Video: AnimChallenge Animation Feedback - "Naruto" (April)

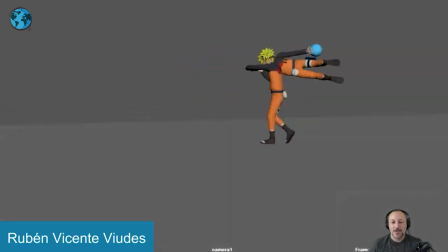[4:11]
But again, there's a certain feeling of them being casual.
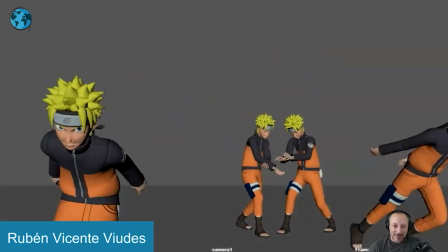[4:18]
And again, it goes into them coming out here and then doing this.
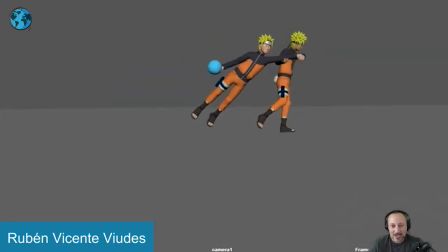[4:22]
There's a consistency in just how casual they are in a way. But I love this though. Just as an idea, it's great. And then that, just into the turns of fun into this with that ending.
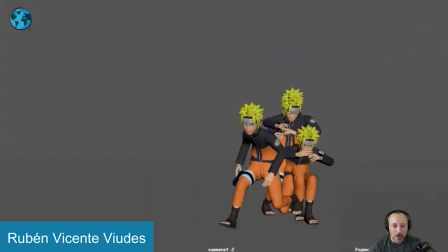[4:35]
i know it's very original i like it's real fun to watch so little things here and there in terms of composition
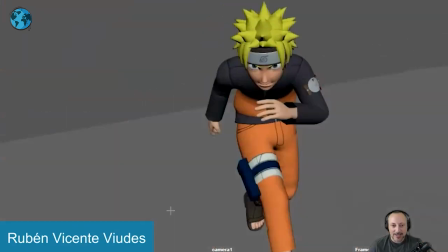[4:40]
and energy and just kind of posing other than that has some really really cool moments in there all
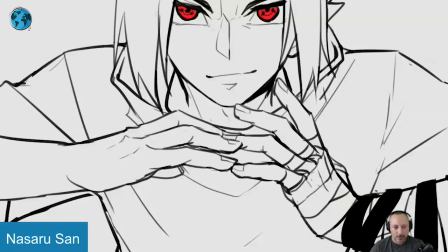[4:46]
right and that's that for me thanks all right let's put this in full there's sound all
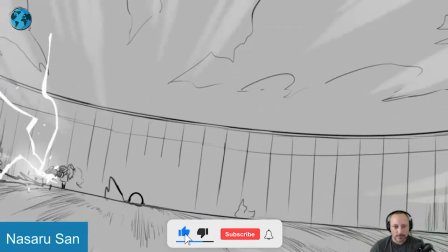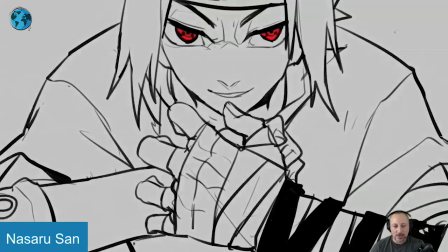[5:00]
right let's turn that sound off there's actually i'm picking this one because of one specific thing that's super cool because again it's
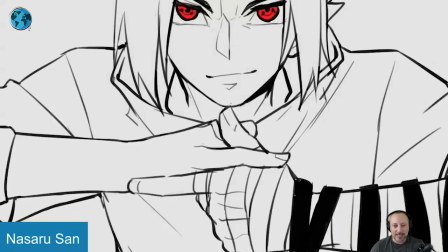[5:08]
2d i am not 2d animator so to me like when see something like this I would go there's a lot of cool extra movement in here it would be need to
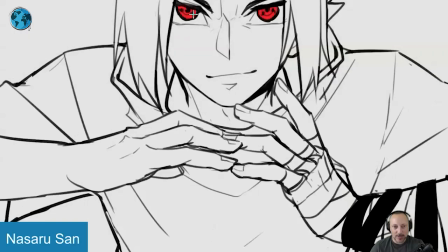[5:15]
get something in the face and this could be something where it's just a continuous little
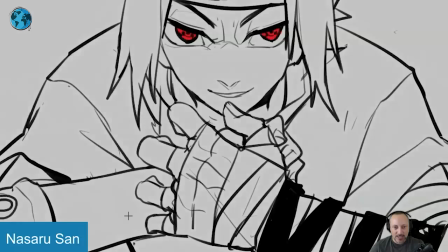[5:21]
squint maybe a little head drop just a little bit and I know the focus is in here and there's movement
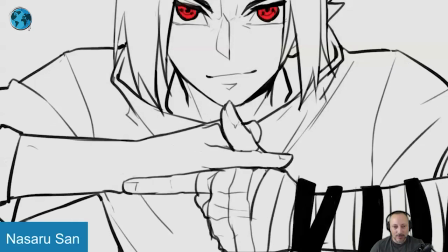[5:26]
there but it'll be kind of neat to have like a ramping up of intensity in this section
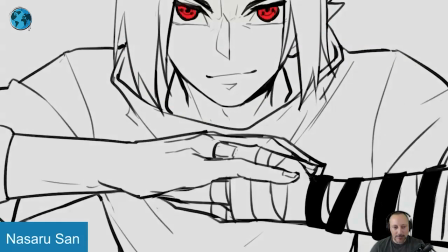[5:32]
as well again I don't do 2d it's a it's difficult to do all that stuff it's
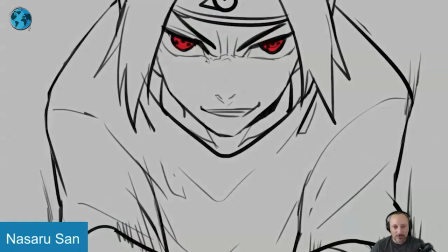[5:37]
just my outside view on this because i do like what is
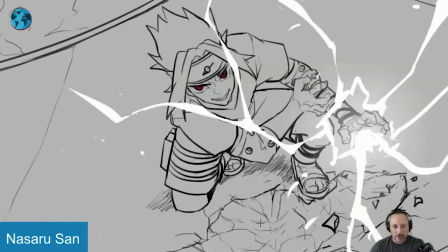[5:41]
going on with all that the extra stuff in the cloth 2d effects interaction
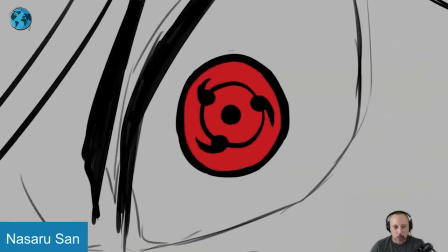[5:46]
with the ground all that stuff is really cool also nice with
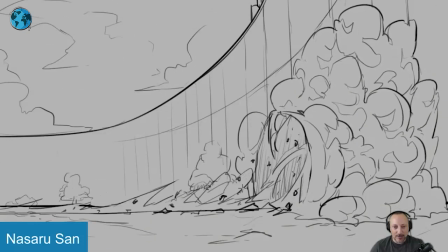[5:51]
that move out to here i want to talk about this mainly but
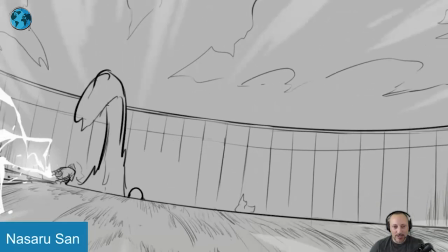[5:56]
cool stuff there i think the only thing i would say for here is
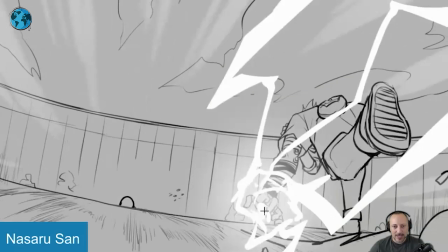[6:00]
that as cool as this is and i love all the 2d effects it gets a bit in the way of clarity of what i'm looking at because
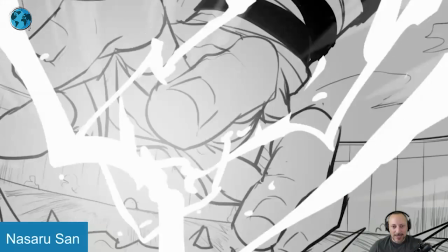[6:09]
it's already because it already gets a bit tricky with
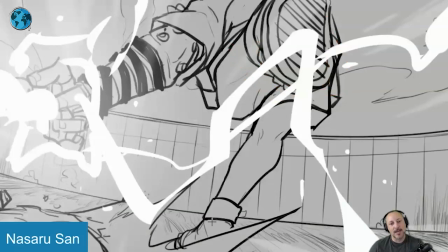[6:13]
moments when you have a foot in front of the back side like what am i looking at right now if that could be extended here for cleaner
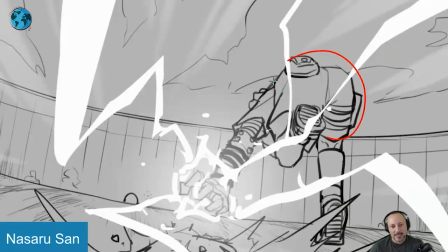[6:22]
silhouette and seeing then the pelvis like it gets cleaner here just every now and then could
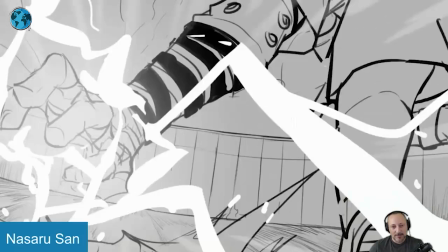[6:30]
just be a bit clearer just because we are already not distracted but there's so much stuff going on with the 2d effect we almost
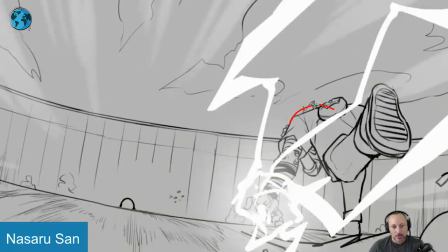[6:38]
kind of miss what is going on there especially being so hunched over not seeing the head and i know there's the hair here but that's the only thing i
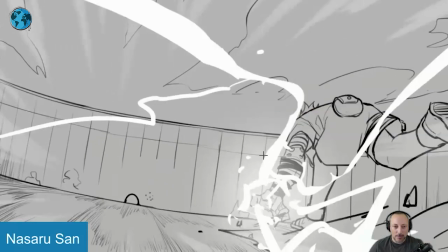[6:45]
would say picky wise getting a bit more clarity in what is going on body wise posing wise because of all the stuff that's happening effects
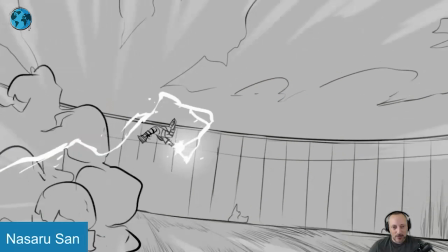[6:54]
wise cool though with this love all that it still has an overall cool rhythm if you watch this thing again right
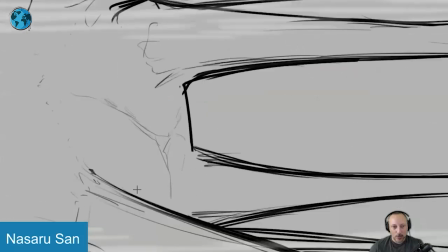[7:05]
it's really cool and i love this here too into that again
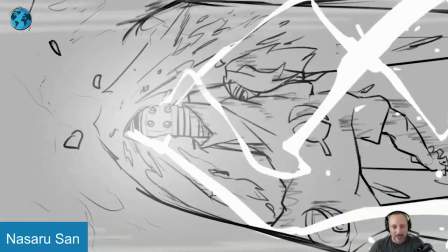[7:10]
love moments like these is all classic stuff i love it it's all really really cool the main
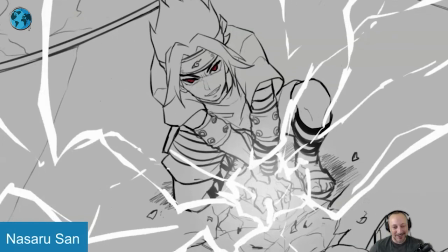[7:14]
thing why i'm picking this you're going okay what else is there it's
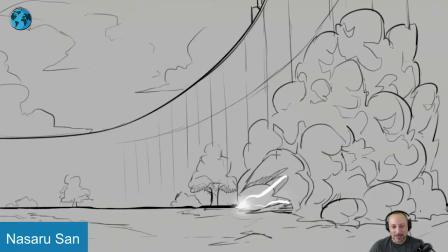[7:19]
this i know this might sound silly but i love that sweet 2d you get so much more freedom effects wise uh then we see g this gets gets a bit more complicated i love that there is smoke and the exit of him coming out forms like a smoke tunnel with
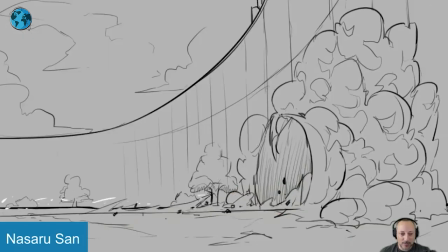[7:37]
more smoke forming as he gets out i know this might be a weird thing to point out but i like all of this again maybe a bit more detail in
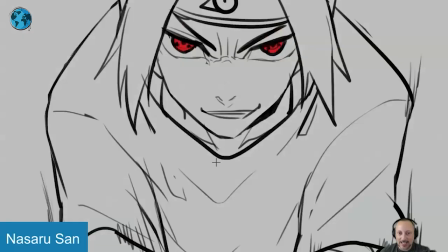[7:46]
the animation in terms of what i said here picky stuff in terms of clarity
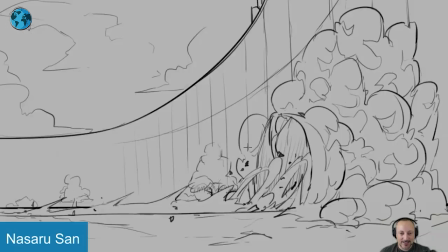[7:51]
but i do love this this is for me and again might be silly because it's not character based but i love that i love the idea of forming that tunnel and then with more smoke in there it's that's all that's all i have to say it's great i love this idea short
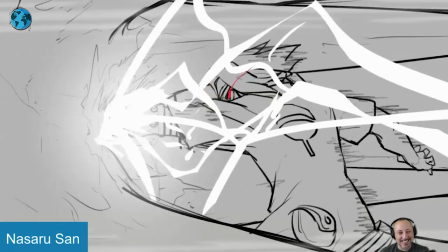[8:08]
and sweet i'll leave it at that that's it for me thanks all righty another one playing full first with sound here music
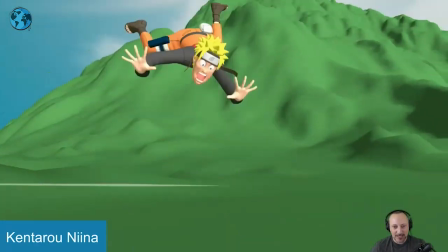[8:25]
that's nice this one i picked out because of the awesomeness in all of this here just cracked me that was great but let's go one by one here
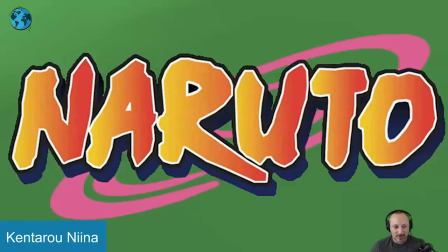[8:34]
you got a very energetic introduction with the title
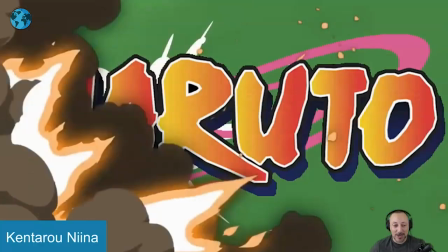[8:38]
into this which is really cool i really like this also the contrast of because you're gonna
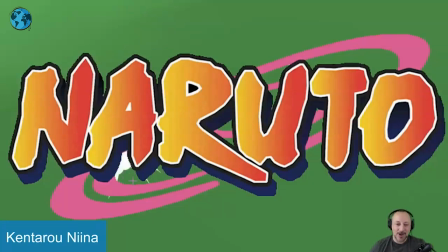[8:43]
have you know like wow loud colors the text explosion
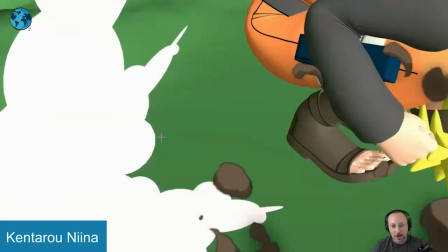[8:48]
all of this going through this guy coming to camera lots of energy
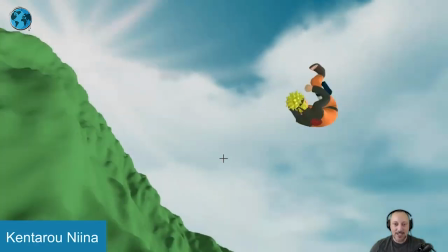[8:53]
in the role but then you got the contrast like once you're used you're like what is going
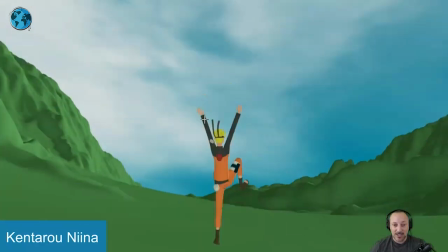[8:57]
on we're settling on this just long enough watch this again right
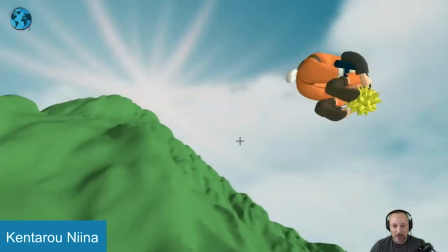[9:04]
it's great just long enough i love this and we go into all of this and then that and it's not even
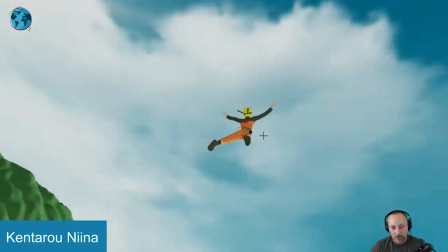[9:10]
resting too long it's a bit of a motion going forward and back
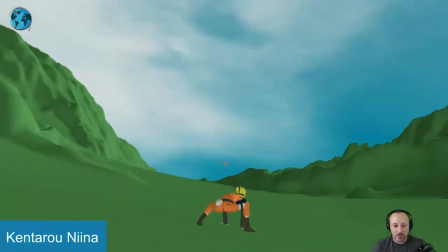[9:14]
and then into this which is really cool i will probably give this a little bit of a contrast this
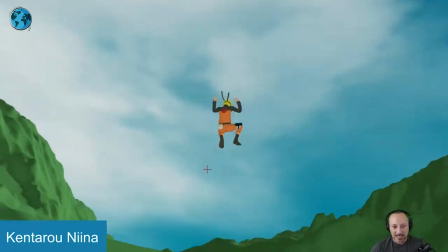[9:19]
is great but a little bigger contrast in terms of arms they don't feel so twins and watch out just structurally you want to show a little bit more of that bend
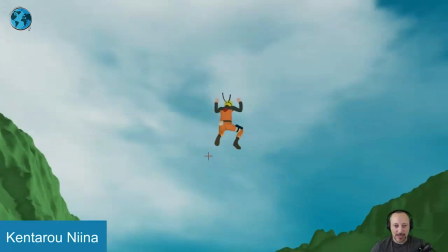[9:27]
of that leg so we understand that this is not just a short leg like bending arms and legs straight to or away
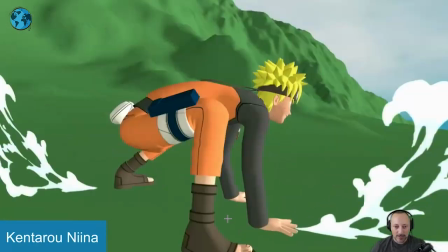[9:34]
from camera gets a bit tricky in terms of just understanding the structure of it and then here i would probably bring that hand further in
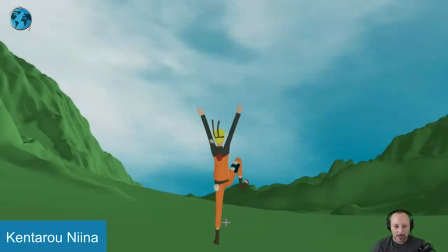[9:44]
just this moment where where is the other arm kind of missing a clean silhouette there
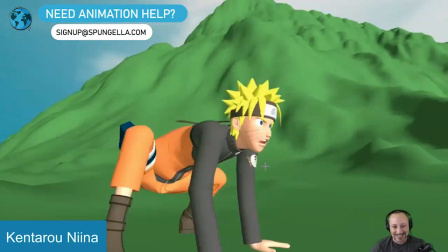[9:51]
cool dynamic camera into this and this is all to frame through that's why i picked the two
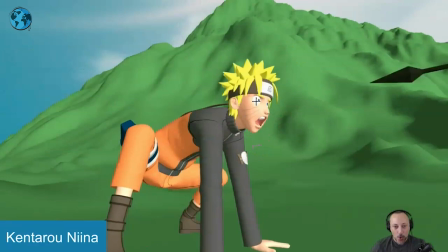[9:58]
so it's great to have a little bit of a reaction there you've got a little facial squash into this which means you could probably stretch more to me feels like when you do this into this could already be slightly more wide-eyed but slightly more pushed in where the jaw is just stretching that a bit more and i know you have something here but i don't think it would take
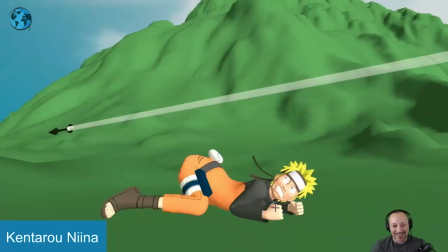[10:16]
away from that that's great that's what i'll take a look at it's a great mouth shape too
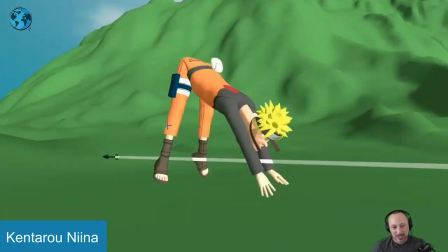[10:23]
love that love that it's tricky into the formations of that i don't know if you want to rotate that hip down so it's a bit more rounded i mean you might argue it's pushing off it's going to be you know maybe a harsher feel of like maybe the energy is more it's communicated clearly that this is the push off through here
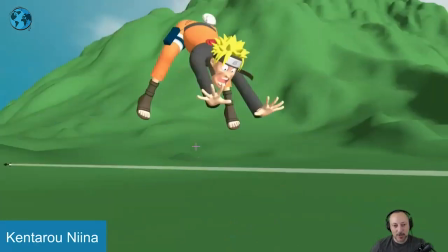[10:42]
but to me it's so fast not like you would super notice it but i would still round this down a bit more you're starting to have it
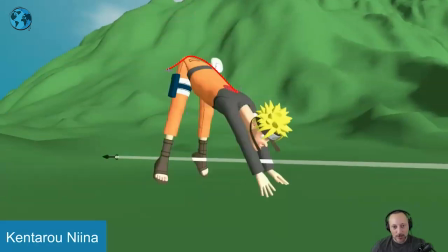[10:51]
a bit better more visually but i don't think it would hurt to get there and i know you're stretching a lot there's a lot of stuff going
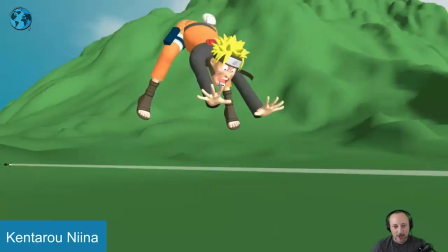[10:57]
in there but i think it would be okay watch out i will probably bring that arm a bit lower as well you have that finger now
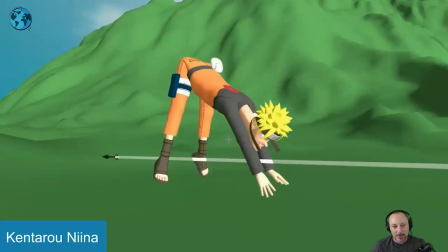[11:02]
over the mouth and then it's that leg almost comes out of the mouth maybe working on that frame and i know we're talking about really single
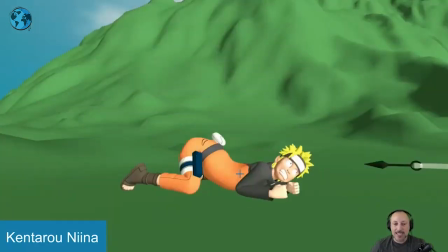[11:11]
frames that if you watch this it's so fast but to me that's the fun of it when i when i do something that's that fast not that
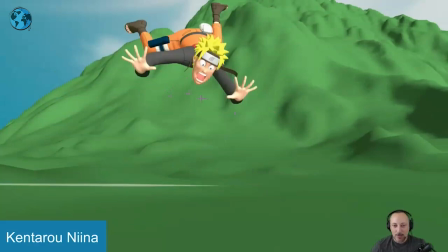[11:20]
this is usually my wheelhouse in terms of that much of a style but i would still go frame by frame and really make this as clear as you can so even on something like this i would not have that finger right there plus like this line this line of the finger they all come together for like an avenger style tangent type of thing so bringing
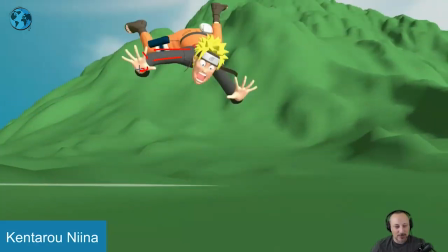[11:39]
this lower that way it's also this feels long and then this is very short forearm maybe like this giving us a bit of a
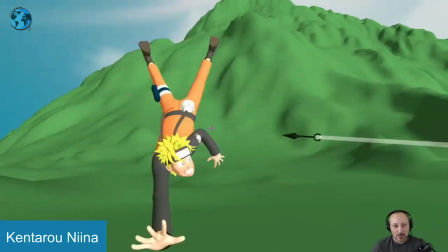[11:45]
cleaner silhouette with this would be great i do love that it stops but then this continues
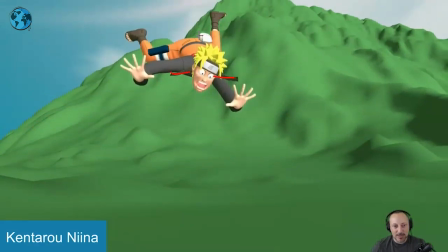[11:51]
to move there's a little bit of movement in there too i think that's great that's cool i like that maybe a bit of a contrast in the leg they just feel again almost short
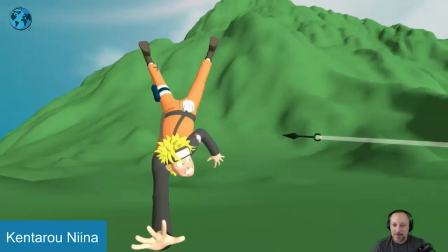[12:02]
in the same size where there's a nice offset there and maybe push that one length longer you could have
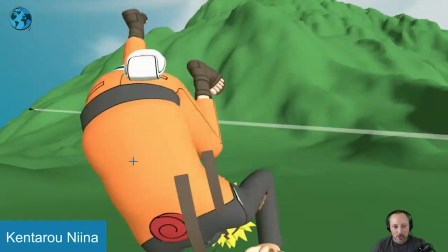[12:10]
almost that long maybe starting a slight bend into this although this guy goes
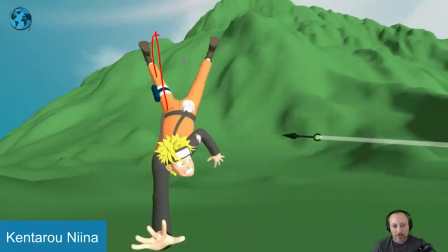[12:15]
in first so maybe this would be longer and already a slight bend in here just will give it
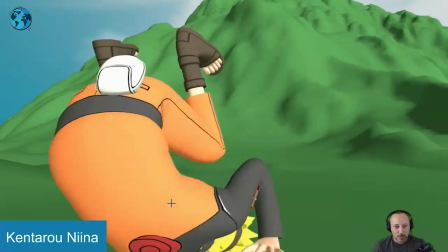[12:20]
a bit more love frame by frame that's cool love that
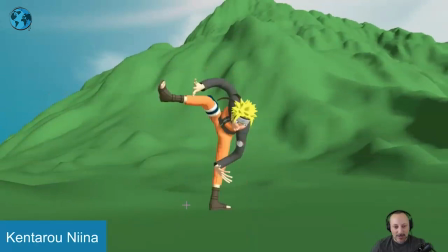[12:25]
into this again clean i would clean it up i I